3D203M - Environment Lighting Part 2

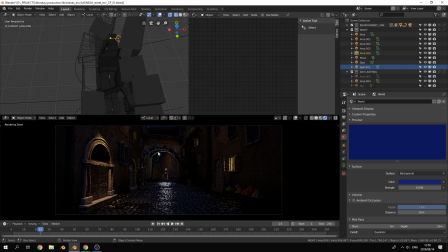[28:52]
So the idea of just bringing back those rim lights again, maybe we could just warm it up instead of having such a white light to kind of imply that it's a physical lighting scene.
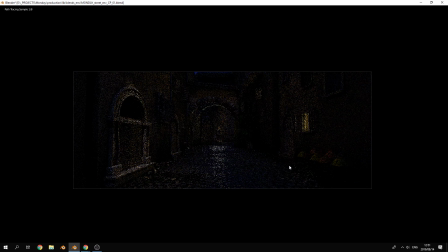[29:11]
And we end up with something quite pretty, I think. Anyway, so lighting is where it's at. Seriously, it's definitely something that will make or break your renders, 100%.
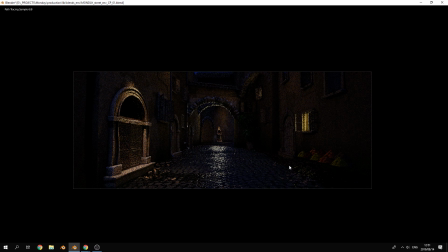[29:28]
Remember contrast. It's all about contrast. Okay. Yes, sir. More lighting from the right side, like window. Wouldn't there be more yellow lights at the ground?
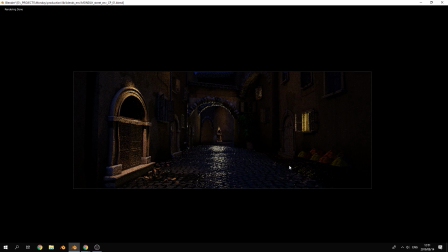[29:44]
Maybe. We could make it brighter. Okay, cool. So I think that's
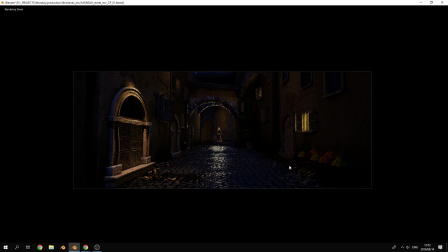[30:04]
lighting's lots of fun. We don't get opportunities to do it enough, to be honest. But yeah, I think having maybe one or two more of these light coming out of these rooms just for more contrast would be nice.
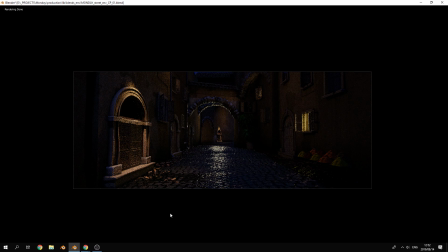[30:24]
But yeah, so far, so good. Cool. Do you guys have any questions? Okay. Well, that's it. Thank you, guys. We'll see you tomorrow for major. Yay, major.